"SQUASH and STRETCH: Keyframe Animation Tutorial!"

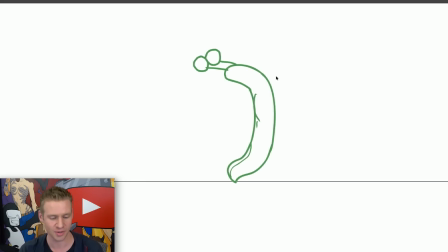Again, this is really simple as far as using construction lines to create the motion first, and then we go into the stretch.
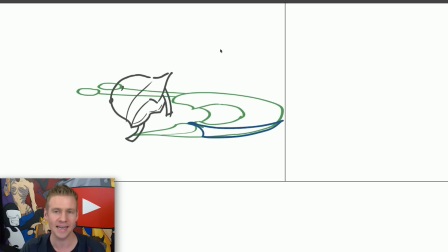Now we're going to go into the next part of the animation where we have the slug here coming in from the side and coming to a very abrupt stop. Or, in this case, the stretch into the squash. The stretch, as you can see, is indicating the acceleration, and then the immediate stopping, or the squashing,
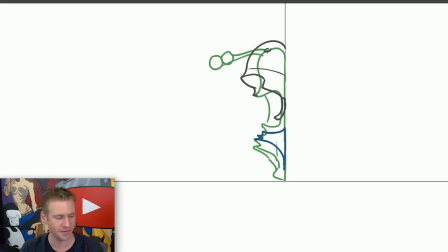happens as he hits the wall, and this is another example of the difference in physical makeup between the helmet and his body. You can see his body is really flat against the wall that he hits, and though the helmet has a little bit of squash applied, it really helps to have approached animating these 2 areas of construction separately,
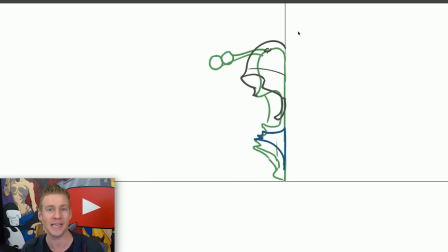because I can focus on the physical makeup of each as they react to the motion that's happening. And then we have another mini squash and stretch into his standing position. So after the squash, there's a little bit of a stretch in this downwards sort of motion,
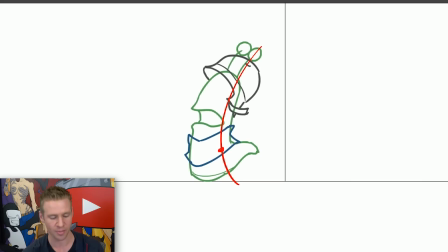indicating that his center of mass, or the lower part of his body, is heading down in that direction, and the rest of his body is sort of lagging behind, which you can see with the helmet in particular, as it's sort of quite distant from the mouth in this frame, and then when we hit the ground and he squashes again once more,
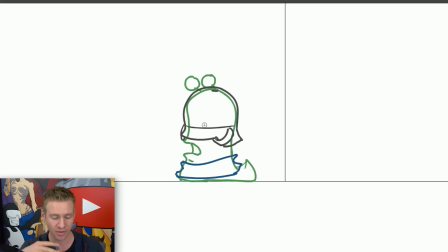the helmet is all of a sudden much lower and quite on top of the mouth, or very much lower on the head. So everything's sort of been pushed down the helmet onto his body and his body into the ground. And then after that we have 5 or 6 frames which return to his normal standing position.
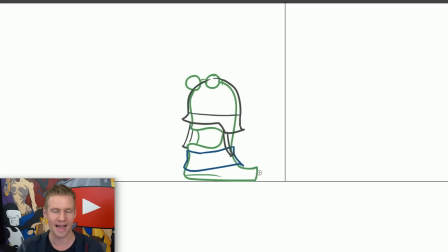And this is where we normalize from that final squash and it sort of just releases into his standing pose. Now I will remind you that it always helps to work towards something, and because I wanted this to be looped, I worked towards looping back to that original first frame.
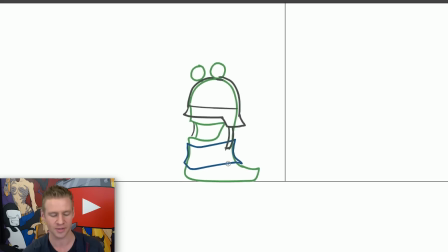So I used my onion skin to make sure I was getting closer and closer, so that after this final squash he released into that final standing position. And then the result is we have this loop where we have a standing slug being smacked with a glove, and then he comes in from the side, hits the wall and stops.
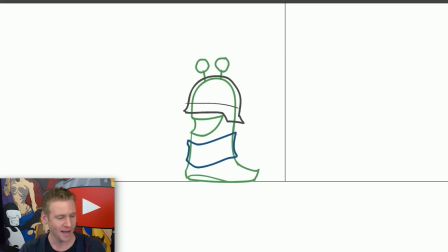And we can play this again and again to our own delight, which is super fun. But the cool part is, now that we've finished the motion, we can add the embellishments and the details and the final outlines of our character on top of these construction lines.
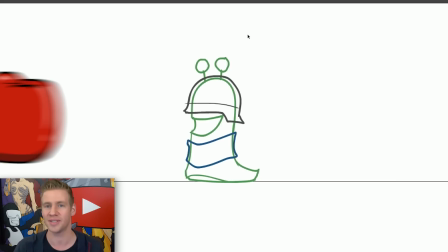Now, this is still a time-consuming process and takes a little bit of practice to get used to, but by breaking it up into the construction stage and animating the different physicalities separate from one another in the context of the same motion, all of a sudden adding the outline of the character is pretty straightforward.
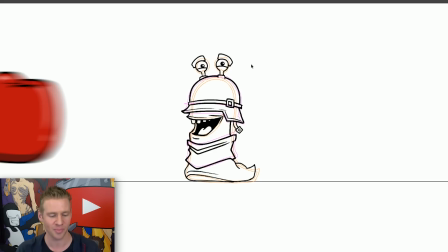This is going to be time consuming, so I'll speed up through the process. The last thing I will point out, of course,
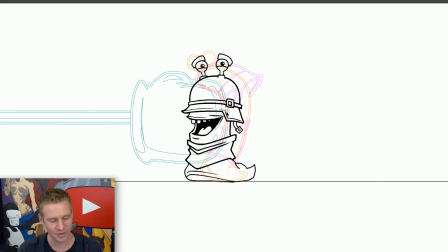is that it's very useful to have everything wireframed as you create the animation of the final outline of the character.
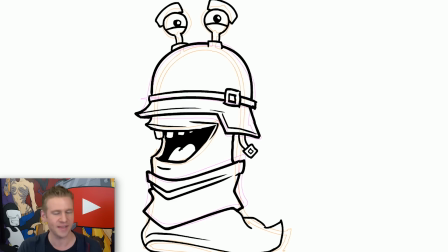Essentially meaning that as you work on the thick black lines of the character, everything except for that character,
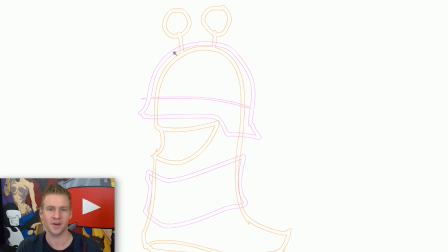including our construction reference, is made into these very thin wireframes that we can see and use as a reference, but don't create too much visual confusion. Now moving on to the line work, this bit is a bit of fun.
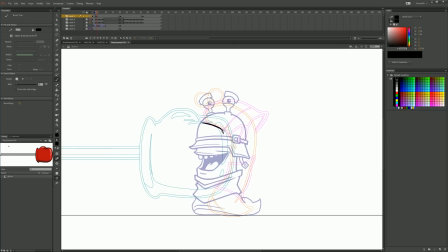It can be a little bit visually confusing when you have all of those references that you're looking at, but you do get used to that over time. Basically, you want to focus on the layers that indicate where you're currently drawing and just reference the previous frame or the
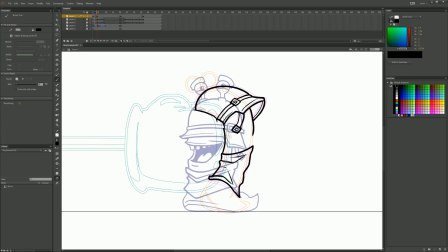onion skin layer just to make sure that your proportions and details are in the right place. If you want a little bit of less visual confusion, you can turn off the onion skin and just use the wireframe of the current frame as your template, and then simply flick back and forward between the previously drawn frame and the current frame.
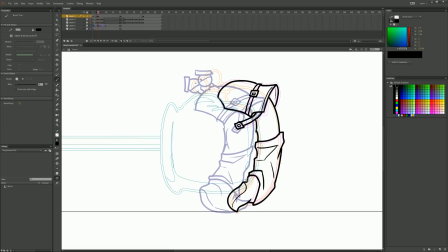This creates a similar effect as page rocking back and forth, like the old school Disney animators used to do, flicking the pages back and forth so they can see the motion take place.
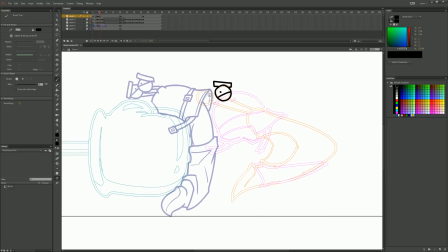This helps both to make sure that the motion is happening well and also that the proportions are maintained and that the details are all where they should be. Another thing to help when approaching something that can be a little more visually confusing, like the full line work of a character, is to focus on segments at a time.
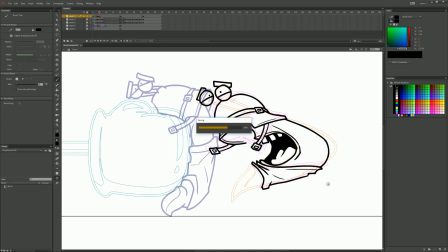And in particular, I found it really helpful to focus on the helmet and the eyes first, and then to create the body coming out of that.
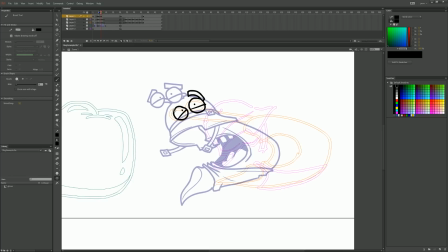And if you can do that, if you can focus on small portions and create those segments of the character effectively and then move on to other portions of the character, you'll find that you'll surprise yourself how quickly a complicated looking pose or position can come together in a way that, when attacked in smaller portions, didn't actually seem that difficult to do.
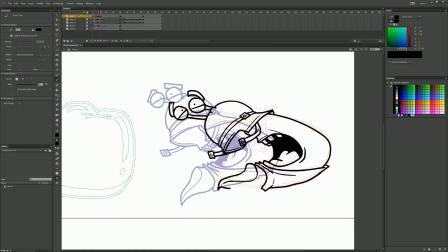When I reach the frame which is the apex of the stretch, or the most stretched the slug character becomes, that is essentially the first half of my animation task completed.
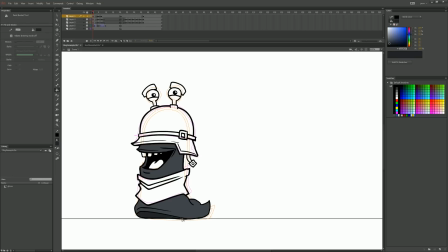And so what I did is I actually went back to my initial references and I picked out some of the colors of my initial slug reference characters,
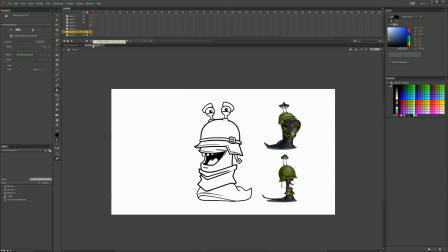particularly the helmet, the skin tone, and a leather brown.
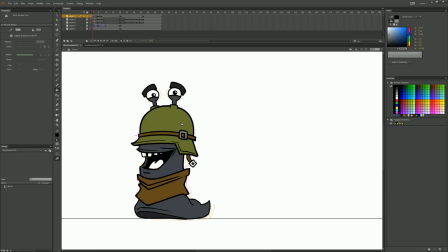And then I applied these single colors to my slug that I then applied to the rest of the frames of my slug character, or at least the set of frames in the first half of the animation.
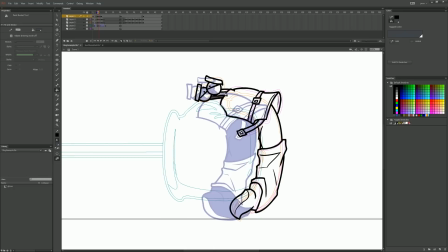The reason I did that is because I actually wanted to recycle the most stretched frame and copy and paste that,
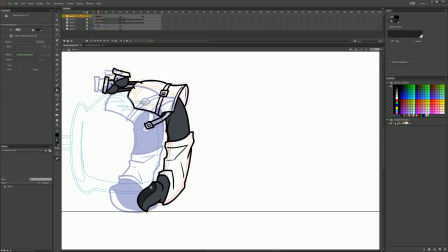and it's most easily done if it's fully colored in and finished, so that you can copy and paste it and then move it around frames without needing to color it in multiple times.
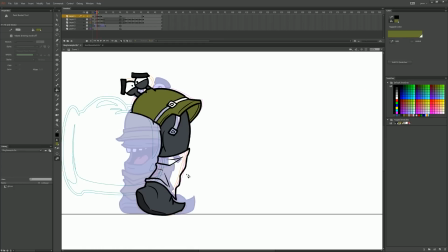You only need to color it in once, and then you can copy and paste it to your heart's content without having to do more work.
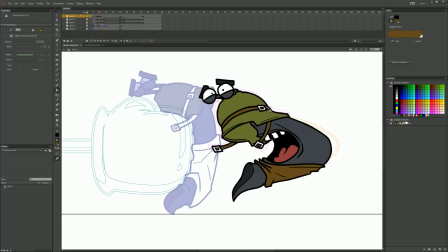It's little time-saving tricks and tidbits like this that, when you're animating longer pieces of animation, save your sanity.
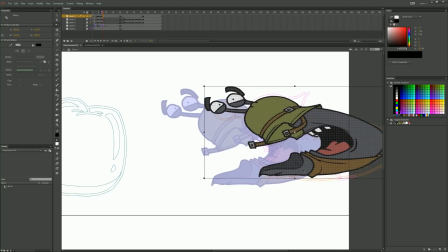So just keep little things like that in mind, because efficiency is key, especially when you get into animating more complex scenes than this.
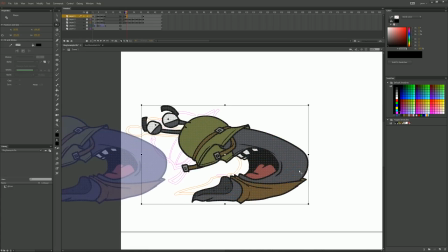Now we're moving on to the second half of our sequence of animation, this time going from the stretch into the squash,
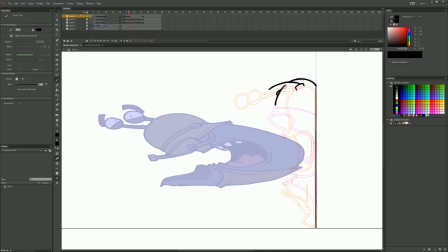and you can see that the first 3 frames are just copy and pasted from the most stretched out illustration of the earlier sequence.
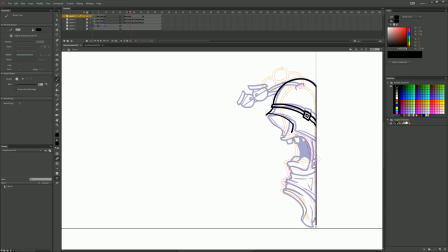Then we create our first raw illustration in this next sequence with the frames where the slug character has collided with the wall. Once again, I'll point out that I did use the helmet and the eyes as a bit of an anchor for my focus as far as helping save my confusion from the detail that I was looking at,
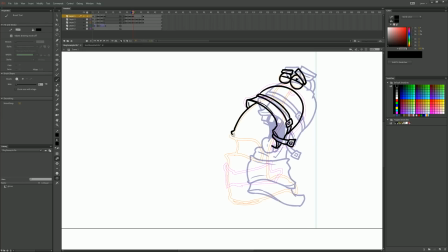but also I find, particularly when I'm focusing on squashing and stretching, you can use a few key indicators to help you effectively accentuate this.
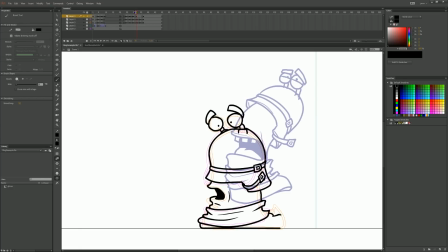For example, when fully stretched, the helmet tends to be further away from the body and the eyes flailing at a distance, and then when squashed, the helmet and the eyes all seem to smoosh into the mass of the body. The frames after the final squash, when he lands and then returns to his normal position, are pretty subtle in terms of the transformation.
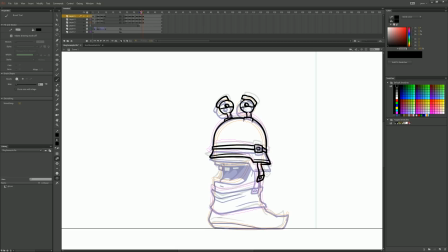We're just essentially releasing him from the intense squash and stretch motions that he's been tolerating.
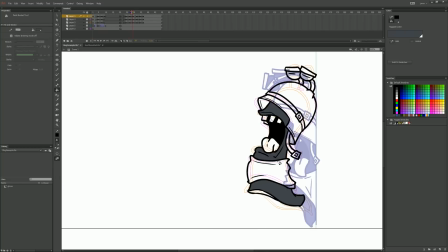So the frames are pretty close together,
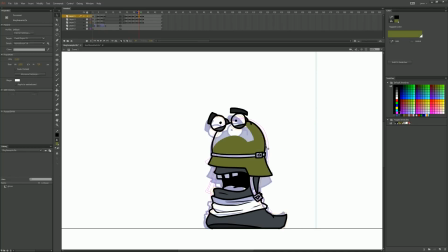and we're essentially using the first frame of our whole animation as our last frame and a bit of an anchor or reference,
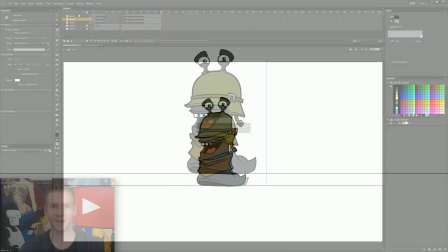which we're slowly working towards returning to. And here we have the finished result of my animation.
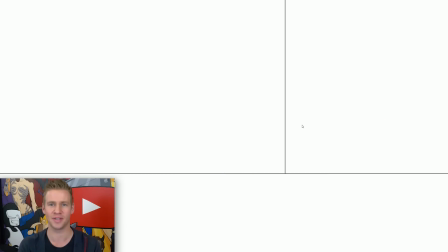I'll play it through a couple of times so you can see how the squash and stretch really accentuate the motion.
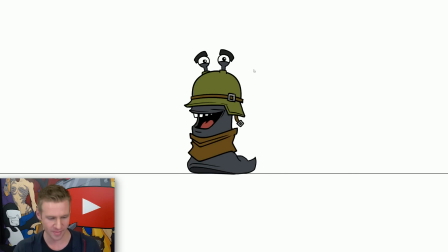I'm going to rewind it here and play through frame by frame a bit, just so you can see slowly how we went about this.
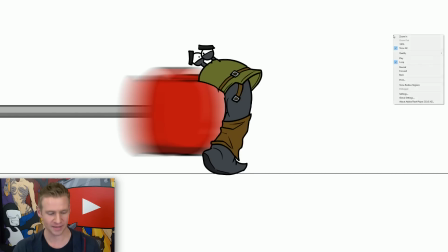So as we can see, we have the boxing glove coming in here, and on the first frame of impact, we have this massive squash around the boxing glove shape. Now it is slightly incremental, so we start off a little bit squishy and then the next frame is much more squashed.
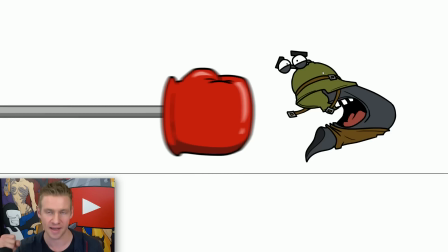And then the frame following that, when the slug separates from the boxing glove which hit it, the stretching starts to take place.
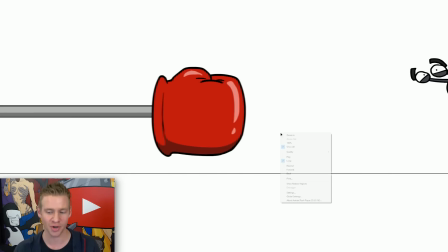Now obviously there isn't much of this shown on screen because it happens all very quickly.
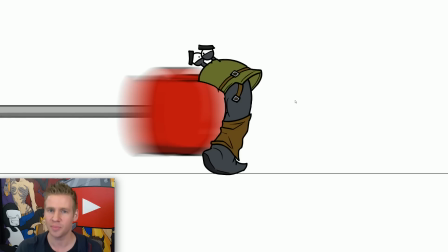But I guess at the end of the day, that's kind of the point of squash and stretch.
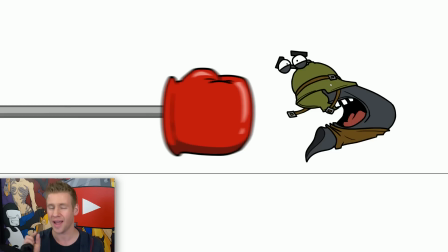It helps communicate intensity and motion when you have often very few frames to do that effectively.
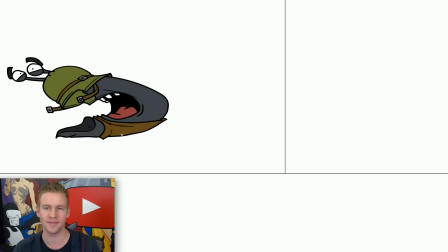And then finally we have the second half of our animation, and as you can see, I've just essentially copied and pasted that stretch frame that I used before.
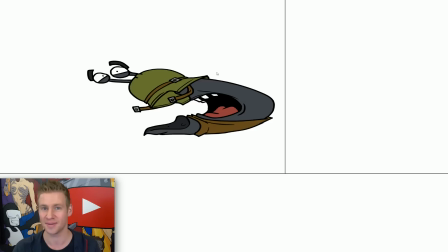Again, this stuff happens so quickly that you can recycle things here and there just to make your job easier, because animation is pretty time consuming on the best of days. And then as soon as we have that collision, everything sort of squashes up here, and the helmet,
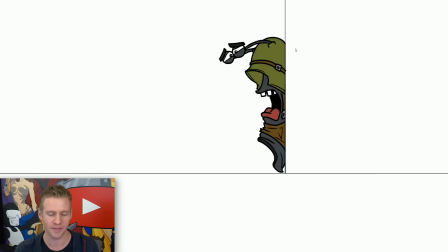as I mentioned before, has less of the squash impact than the body has.
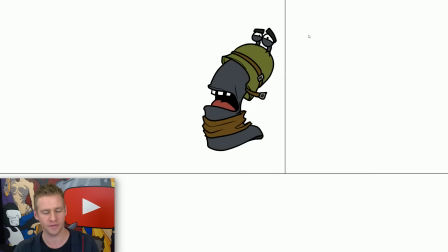And then the motion follows through.